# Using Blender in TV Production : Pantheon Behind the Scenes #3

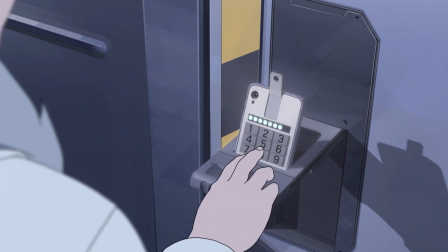And really, I think just,
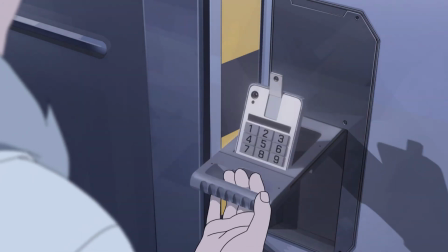you know, being how this was a very hybridized and collaborative environment,
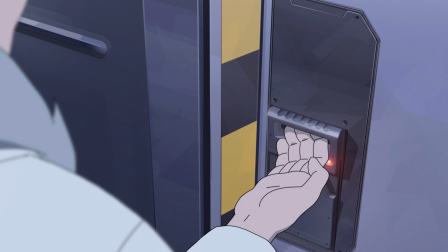we were able to utilize that. And we were able to make things very quickly and at a very high quality.
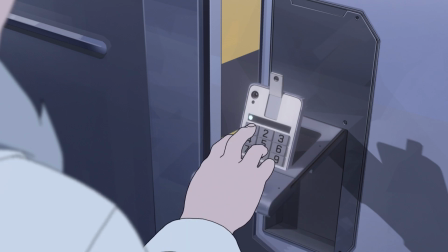And I think it shows here. You know, this is great. This is something that's a very understated shot.
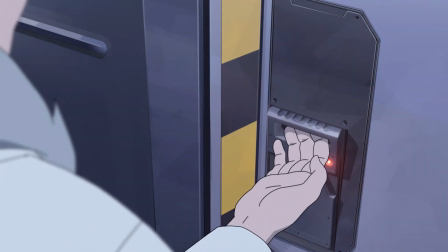It's not something you're going to think about it's like what four seconds or something like that and that's it um but it's something that you know we took the time to really
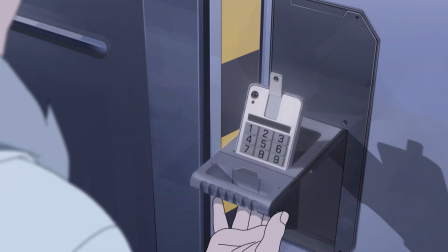think about and you don't notice it and that's the biggest thing you don't notice it it's there it's nice we move
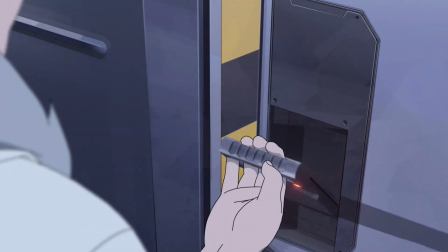on to the next shot um and that's really the most important thing especially with cg especially with cg integration into 2d animation
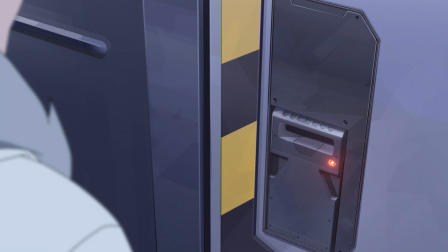we we don't want you to notice that the cg is there you see it you go oh that's pretty but you don't notice or we don't want you to notice that it's cg we don't want you to sit there watching your favorite show go that's a cg background because then you've lost you've lost your emergent right you've lost
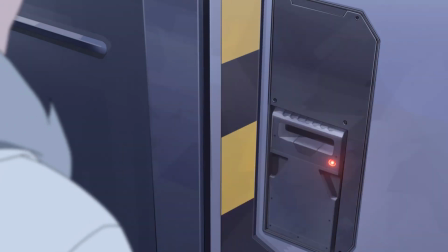you know what's the story about now you're you're you're too busy staring at the you know the dragon that looks stupid flying through the background
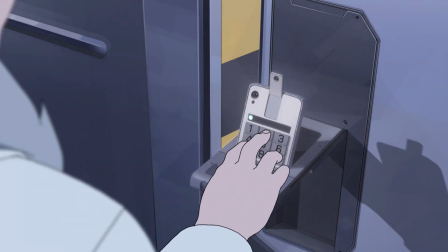or some whatever you know so again this is just another example of that how
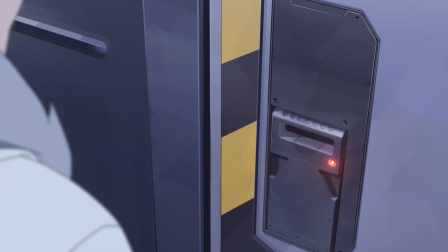we were able to collaborate together and how we were able to put together a really nice finished product here.
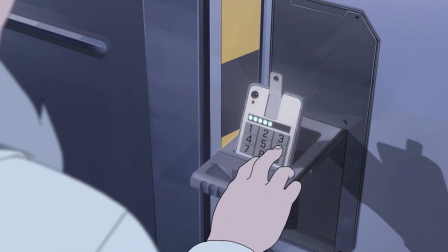So again, with that, let's wrap up here. I'd say if you have any questions, feel free to leave them in the comments.
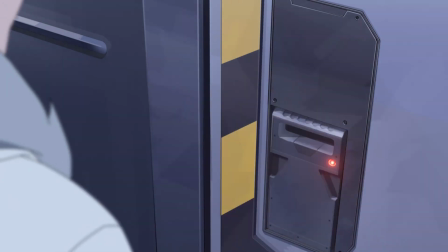As always, give us a like, subscribe.
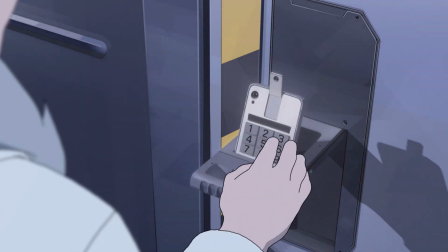And yeah, if you want to collaborate in the future, please feel free to reach out. Until then, sayonara.